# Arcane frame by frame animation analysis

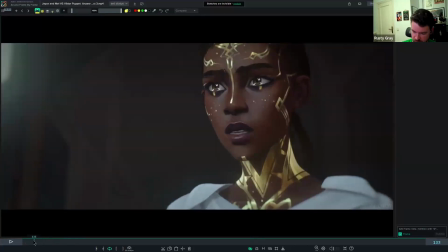[68:39]
A lot of cool things going on here. A lot of things that some of what we've covered. But I'll turn this over to you guys as you watch this.
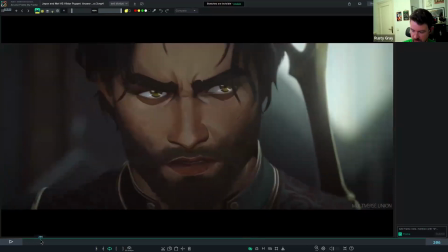[68:46]
Was there anything that you caught that you were like, man, I'd like to put that in my own work? How did they do that?
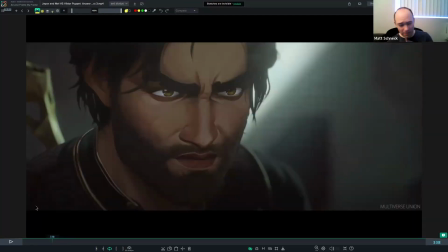[68:52]
One of the things that really stood out, and I mean, we get this in every shot, but just how differently all three characters move in the scene. It's a good thing.
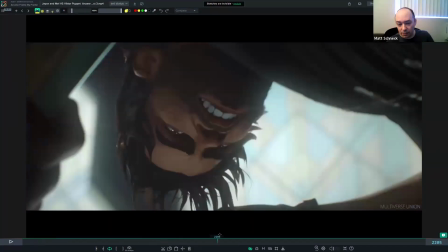[69:01]
Yeah. Like the puppet is almost like a ballerina. Yeah. And Jace is more like, more physical and everything.
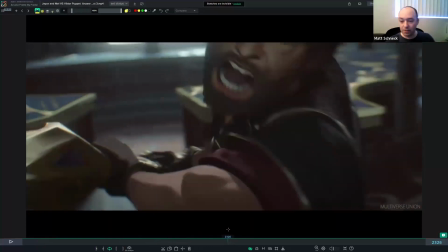[69:10]
And then Viktor inside of the puppet is very kind of ethereal, like the hair kind of coming around.
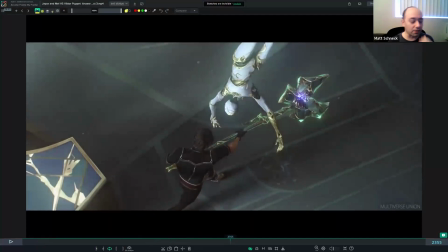[69:17]
Like you get like a very different feel for each of the three characters, like the movement and everything else.
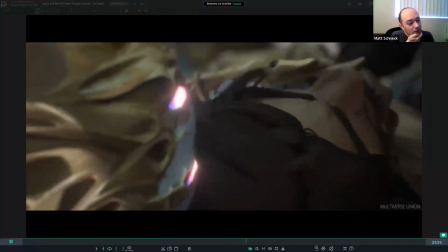[69:25]
They feel unique. Yeah. Yeah. There's like even that where like the hand cradles the jaw is like very gentle almost. Yeah, that's a great point.
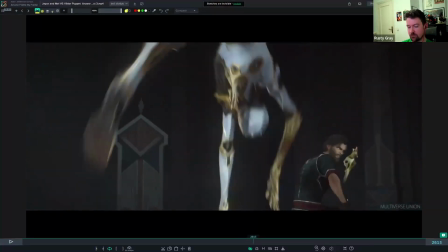[69:38]
And I think that's one big takeaway I have from you know, I've seen animation of the League of Legends games, and all of their characters always feel different, right? Every character feels unique the way they're animated, and I think that's something they've carried over to the show, and that's
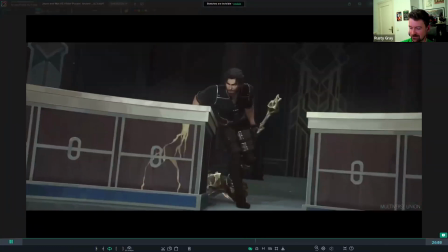[69:55]
I think you kind of have to with how well that game is animated. Otherwise, you wouldn't do it justice. There's a lot of weight conveyed too with Jace,
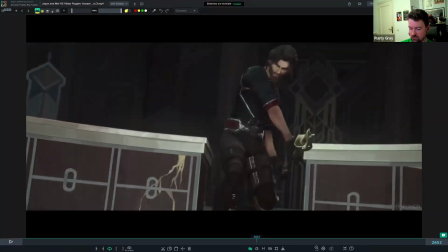[70:04]
with not just his brutishness, but like how he drags that axe or hammer or whatever you want to call it.
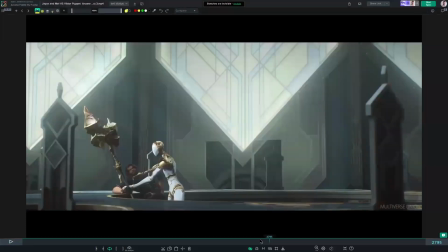[70:10]
I like the camera work in this moment, like from the first person, then again the third person, like the changes in perspective.
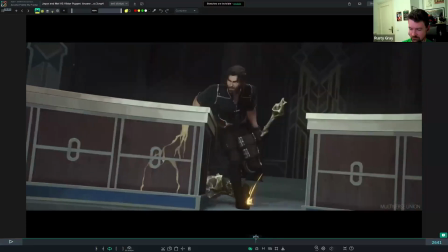[70:19]
Mm-hmm.
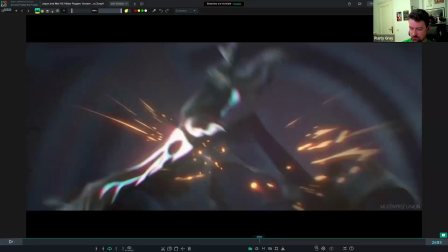[70:23]
There are those impact frames again.
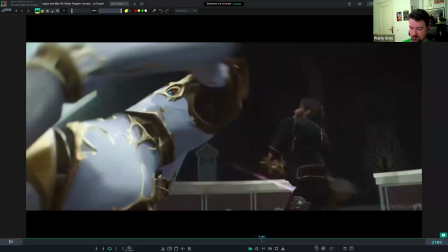[70:28]
Close up and then back.
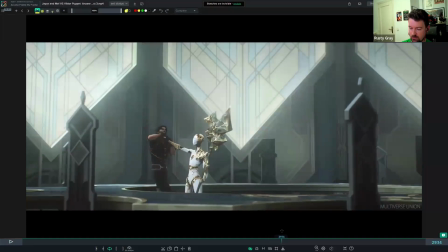[70:34]
There's a few times throughout the show where I get bothered by where I think there's almost too many cuts. And I have issues with sometimes the cinematography breaking the 180 rule too much, where I get disjointed along with those cuts.
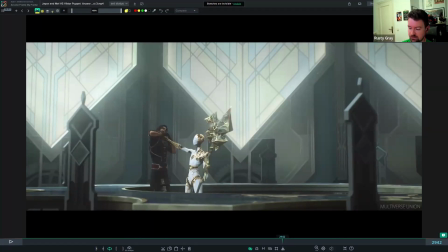[70:51]
It makes, I think, some scenes a little bit more confusing than they need to be. It almost feels like a way to, I don't know, keep things intense the whole time. And I don't think it was like necessary to cut so much to keep it as interesting.
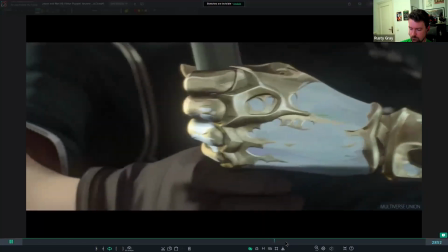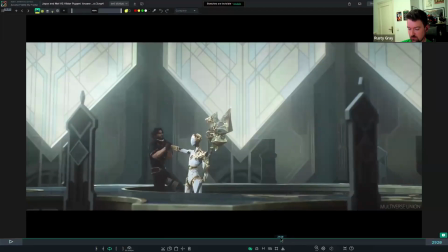[71:12]
I like this moment here too. Like, you want someone to feel very robotic. Hey, you guys know how to do that. You set 2 keyframes. This robot rotates up, and this arm just comes right up and doesn't move, right? Once it gets there, right? It eases in.
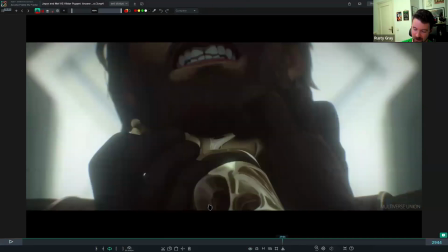[71:28]
And then meanwhile, you've got the very human feeling character who's flailing around and overlapping, right?
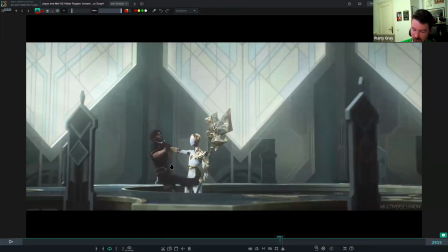[71:35]
You get this kick out, and you can feel the spine working to try to get out of this grip.
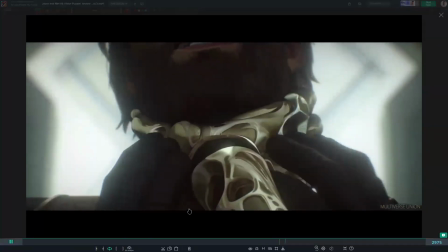[71:48]
Right. I also noticed that the hammer in the Jace's hands is like looks very heavy, but then this robot grabs it.
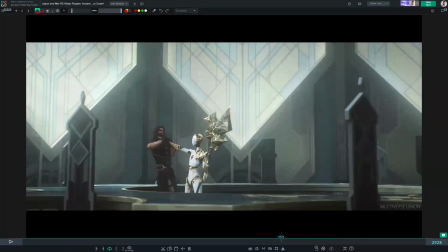[71:56]
It grabs it really like it's a paperweight. It's like yeah. Yeah.
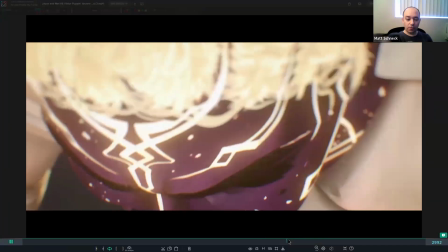[72:03]
And even though it's you know, coming up, you know, very robotically, there's still a weight shift as Jace is moving around.
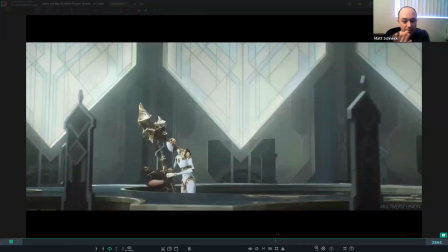[72:12]
You can see just subtle movements in the balance of the puppet. Mm-hmm. Yeah, there's just enough there so it's not quite completely like
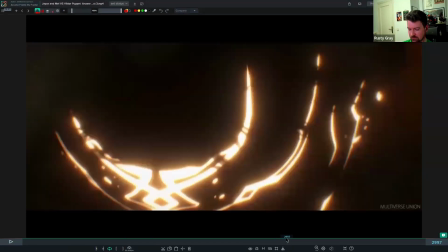[72:27]
non-organic, right? But you distinctly feel the difference between them.